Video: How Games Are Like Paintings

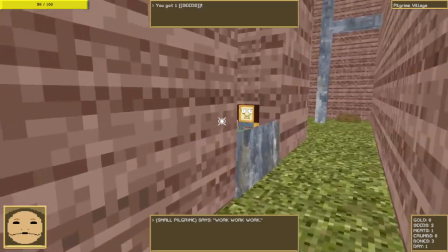So far in this video, I've been using examples to illustrate the importance of game spaces and how we experience games,
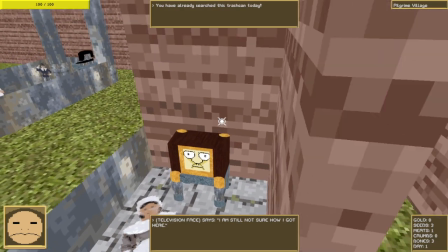with the intention of making it clear that we need to conceptualize the physical makeup of games as a major piece of how these games communicate meaning to players.
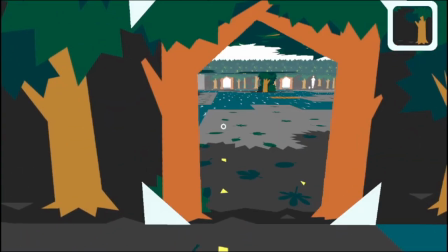But there's still one more concept that I think is worth discussing for helping to conceptualize what a game's physical makeup can mean,
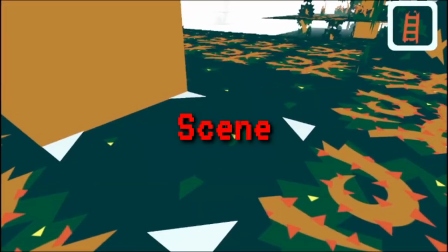and that concept is scene. Now, scene is a very vague phrase, so I want to clarify.
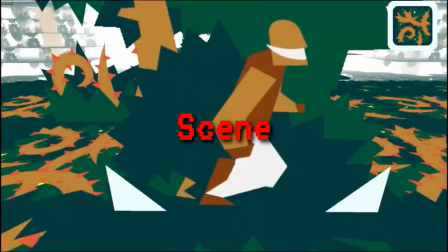When I say scene, I mean a specific kind of scene. Stage plays use scene with two definitions.
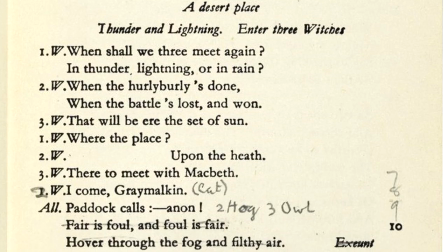There's the scene in the script sense, as in a specific section of the story, and then there's the scene in the stage sense,
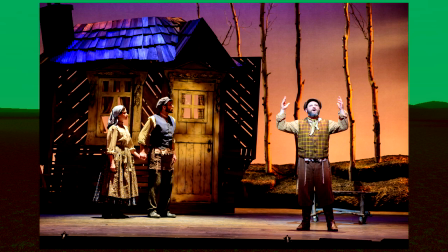as in a specific setting that is arranged physically on the stage for the play.
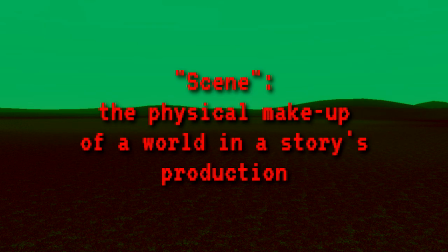The way I'll be using scene, I mean it in the latter sense, as in the physical makeup of a world in a story's production.
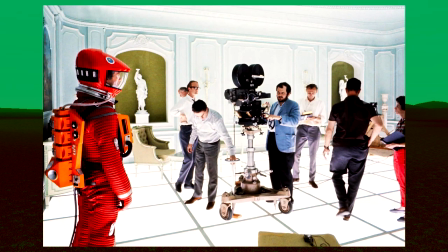Movies don't really have this concept of scene because movies often shoot on several sets and in several locations.
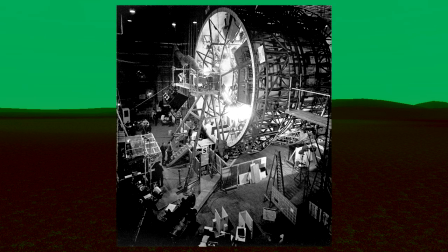There is no the stage in filmmaking because filmmaking isn't confined to a single stage.
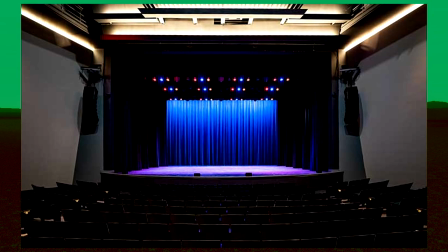Plays are confined to a single stage, so they need a phrase for different settings that are conveyed using that same stage,
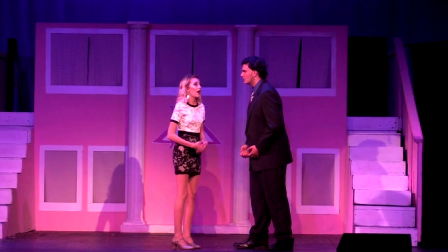and these settings, with all of the sets and costumes used for it, are referred to as scenes.
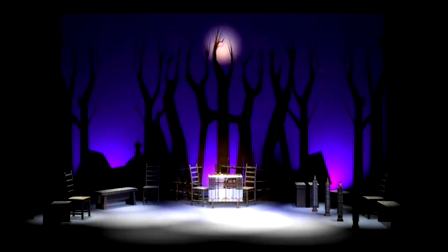The difference between plays and movies in this regard is that when trying to convey the space that a story takes place in,
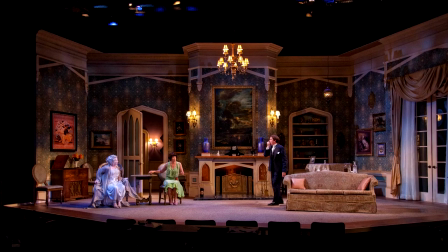plays usually have to have the whole set arranged for a given section of the play at once, simultaneously.
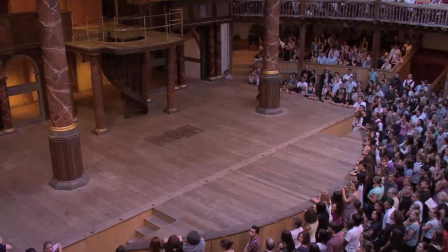This means that actors can jump around from different parts of the set to others,
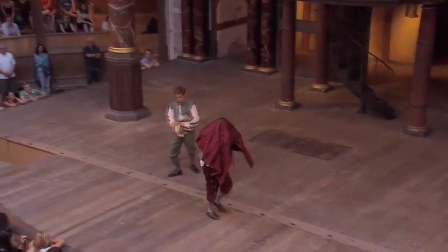but the set tends to stay mostly unchanged for decent stretches of time, sometimes even for the entire play.
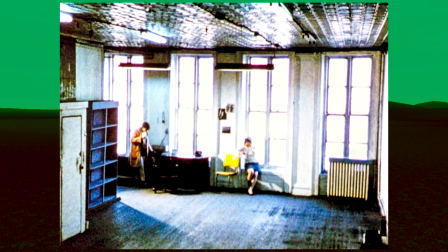Movies, instead, don't usually convey the space that a story takes place in using simultaneity, instead opting for a sequential approach.
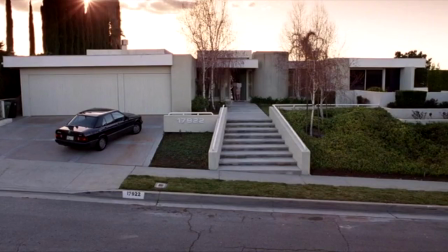Establishing shots will help viewers understand where something takes place in the world of the film,
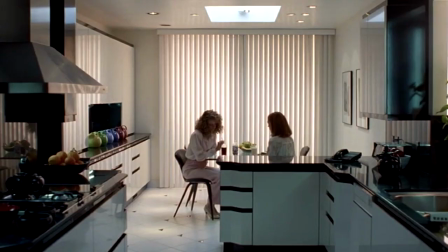and several interior shots can help make sense of where different parts of interiors are in relation to one another to create what films call continuity.
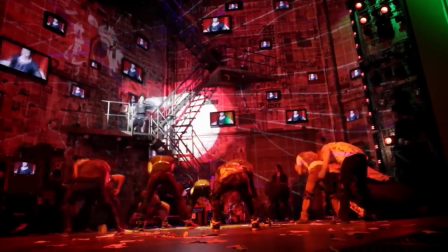Plays have instantaneous continuity because they arrange a set to convey this unique concept of scene.
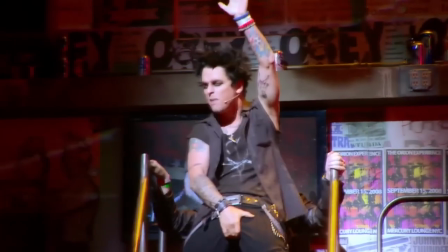I use scene here as an adjective, because it's not just a format for plays, it's a quality of plays,
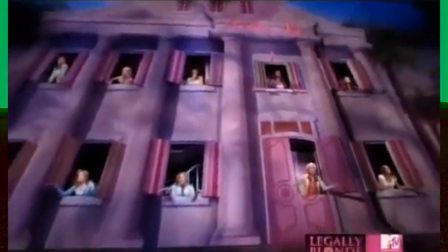their ability to convey spatial information simultaneously in a way that other forms of storytelling have to convey sequentially.
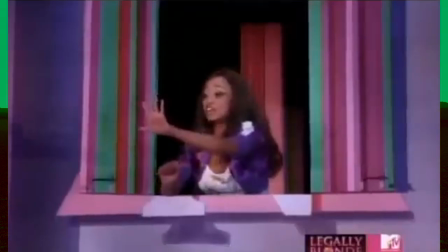That said, plays are not the only example of this. The best example, in my opinion, is paintings.
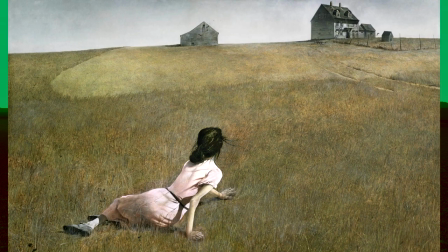Paintings have scene because they convey all of the information of a space in the world of the art simultaneously.
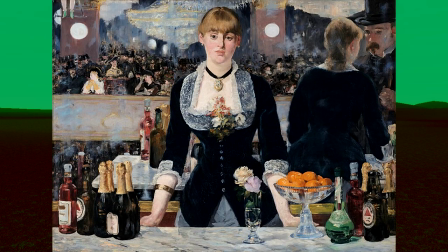There isn't a need to establish continuity because continuity is intrinsic to the medium.
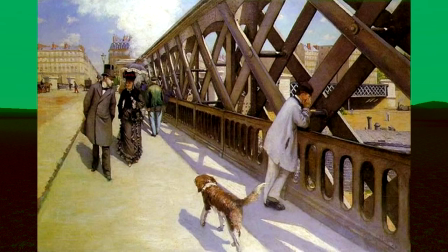The entire painting is just the scene rather than individual shots.
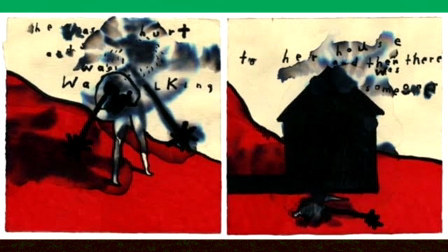Barring more experimental or niche examples,
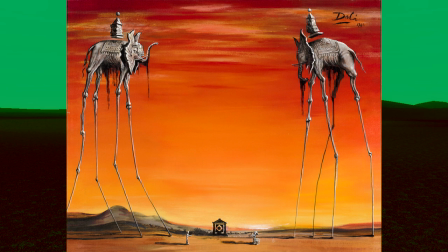most paintings have just a generalized single space that the entire story and world of the painting takes place in.
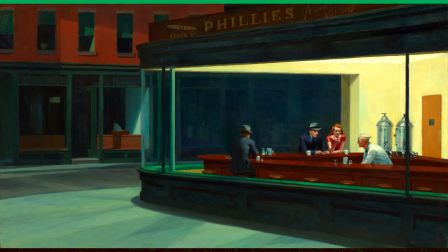We see the location, we see all of the people, we see the current actions being taken, and we can take it all in at once, because there is no sequence to the storytelling. It is all simultaneous. It is all the scene.
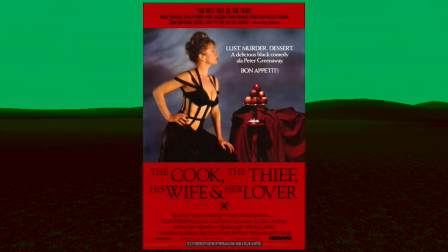There are movies that occasionally pull this off. My favorite example is The Cook, The Thief, His Wife, and Her Lover.
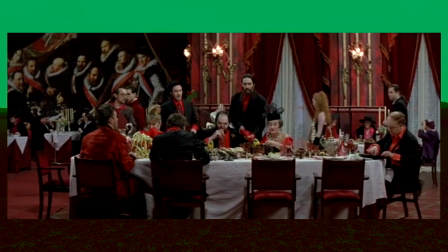That film is meant to evoke the feeling of a play or a moving painting, featuring wide shots that encompass most or all of a given set at once.
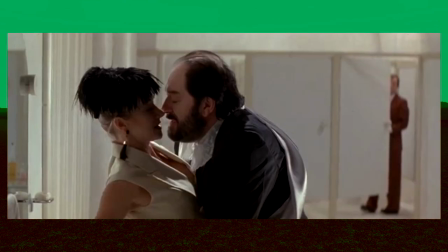And while the film is still in motion, it creates the same sense of scene because it doesn't try to create continuity via several shots,
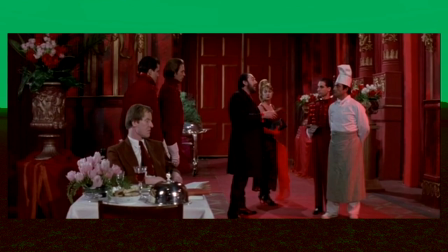but instead one continuous shot that conveys all of a given space of a scene for the most part at once.
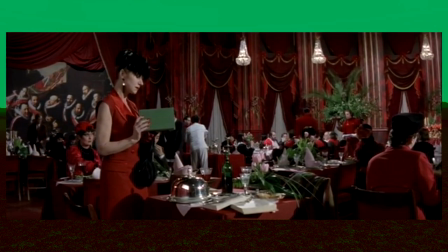And it's a film that, unambiguously, could be described as like a painting. So the question is, do games have scene?
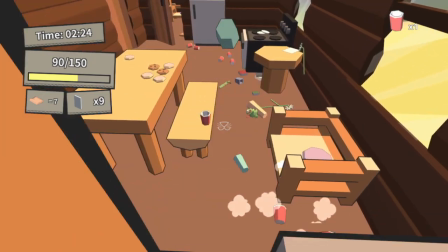And the answer is, well, of course they do. Games are interesting because they're able to contain within a single space both
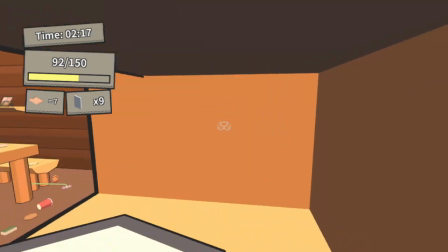the simultaneity of paintings and stage plays and the sequencing of film.